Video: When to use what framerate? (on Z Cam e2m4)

Hey, welcome to Laddercam Studio. My name is Damus, aka ProX, and this is your place to be for videography.
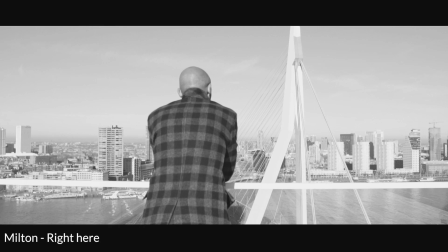6s
I'm from Europe, Rotterdam in the Netherlands, and when I first started with video, I watched a lot of tutorials about frame rates.
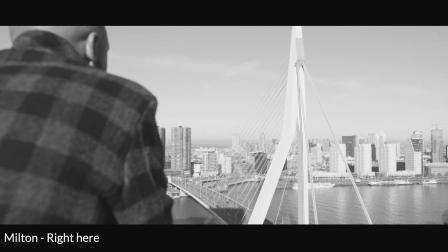13s
What I didn't know for a long time is that Europe and the States use different frame rates. And almost all the tutorials I watched were from the States, where all settings are based on NTSC.
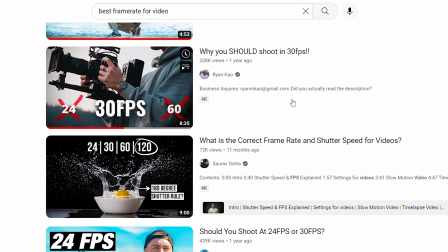24s
So most settings were 24, 60 or 120 frames per second, and it wasn't until later I learned that Europe uses the PAL system. That means that I have to use 25, 50 or 100 frames per second. I know from YouTube statistics that I have a lot of viewers from the States, so if you're watching this, replace the 25 with the 24, the 50 with the 60, etc. What the NTSC and PAL system is all about, you have to Google that. I want to talk about when to use what frame rate. 25 frames per second is the most natural frame rate. It mimics the human eye because of the motion blur you see when the objects move.
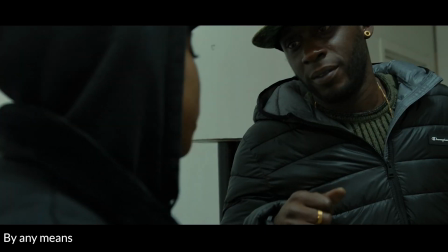63s
Movies or videos without slow motion are mostly shot in 25 frames per second, and most cinema cameras perform at its best because that's what they're built for.
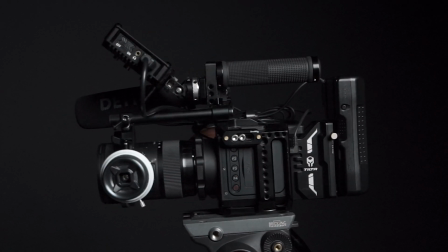72s
One of the main reasons I bought the Zcam e2m4 at first was that I could shoot up to 4K 150 frames per second and Full HD even higher. Coming from the Sony a6500 that could only go up to 4K 30 frames, I was really impressed with the amount of slow motion I got.
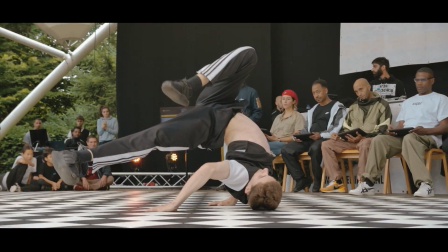90s
I shot a lot of break dance battles, and nothing beats a dope move in a super slow motion.
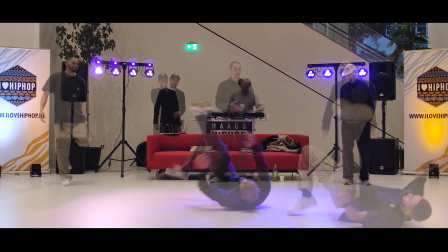97s
But in the edit, I only use slow motion occasionally to speed ramp now and then on a 25 frames per second timeline. It was cool at first till I found out that if you don't need slow motion and you shoot at 25 frames per second, the image quality is at its best. As I learned more about cinematography, I learned that movie makers plan their slow motion.
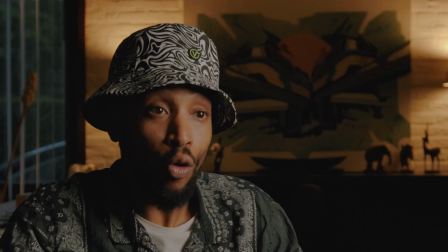118s
Not every shot needs a high frame rate. If it's only dialogue, why shoot in 50 frames per second or higher?
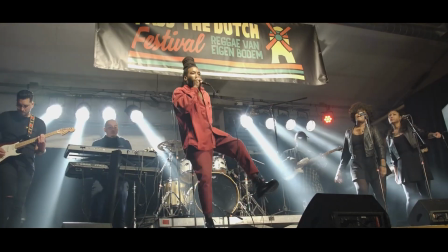125s
So now I only use a higher frame rate if I'm sure I need slow motion for the scene,
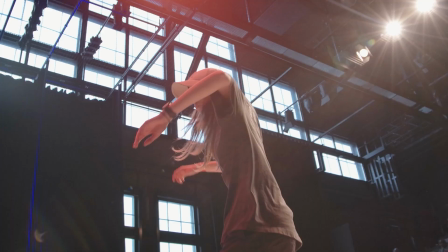130s
or I'm shooting a dance battle or settings with a lot of movement, so I have more room to work with in post. 50 frames per second is the most common used slow motion in movies.
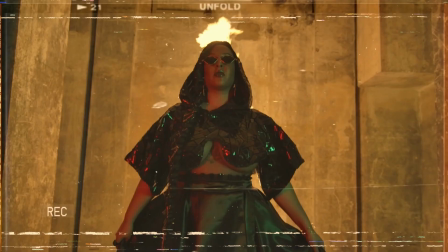143s
Compared to a 25 frames per second shot, it's just slow enough to make it match natural.
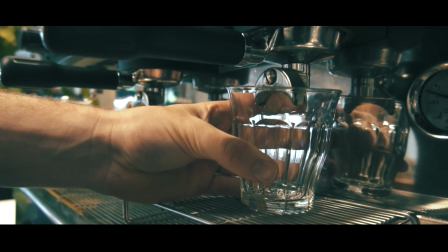149s
Instead of going from a 25 frames per second to 100 frames per second or higher, don't forget to double the shutter speed, else you end up with a lot of bad footage. On the Zcam e2m4, it automatically doubles the shutter speed, but on a lot of cameras, you have to manually adjust it. And I remember on my Sony and Canon cameras, I sometimes forgot to double the shutter speed and had to get real creative with the footage. For my shoots, I usually don't go higher than 50, only if it's planned ahead.
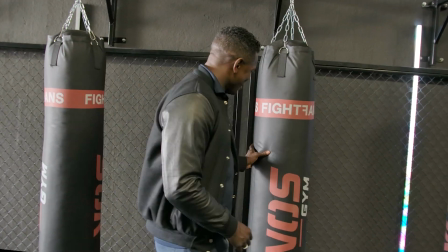181s
And lately, I really try to avoid slow motion and just try to make nice shots on nice locations and shoot everything in 25 frames per second and edit on a 25 frames per second timeline just to keep the highest quality possible. But again, it all depends on what your shoot requires.
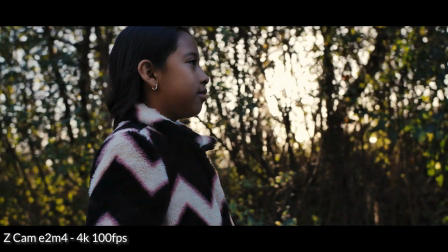201s
100 frames per second or higher is considered super slow motion.
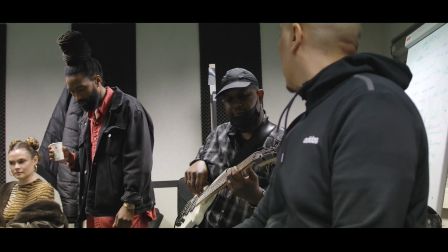205s
It can show moving objects in a super detailed way, make dreamy, out of this world shots, and work really well for product shots.
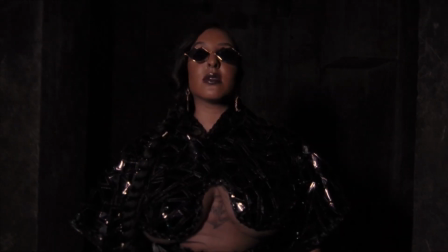213s
A lot of music videos are also shot in higher frame rates to match your mood for a song or to use as B-roll. Some movies use those high frame rates every now and then just to make a scene more tense,
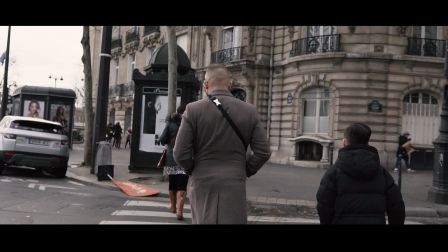225s
keep the viewer locked in the scene, or to tell a story and let you experience it in super slow motion. As I mentioned earlier, I don't get higher than 50 frames per second, only if it's really needed,
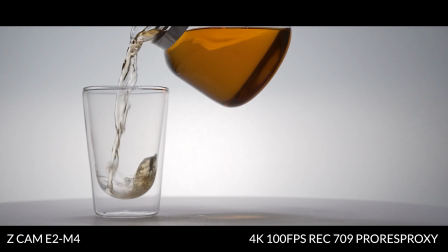237s
but I shot some moving objects in 4K 100 frames per second and in Full HD 200 frames per second, just to show you what the Zcam e2m4 super slow motion looks like.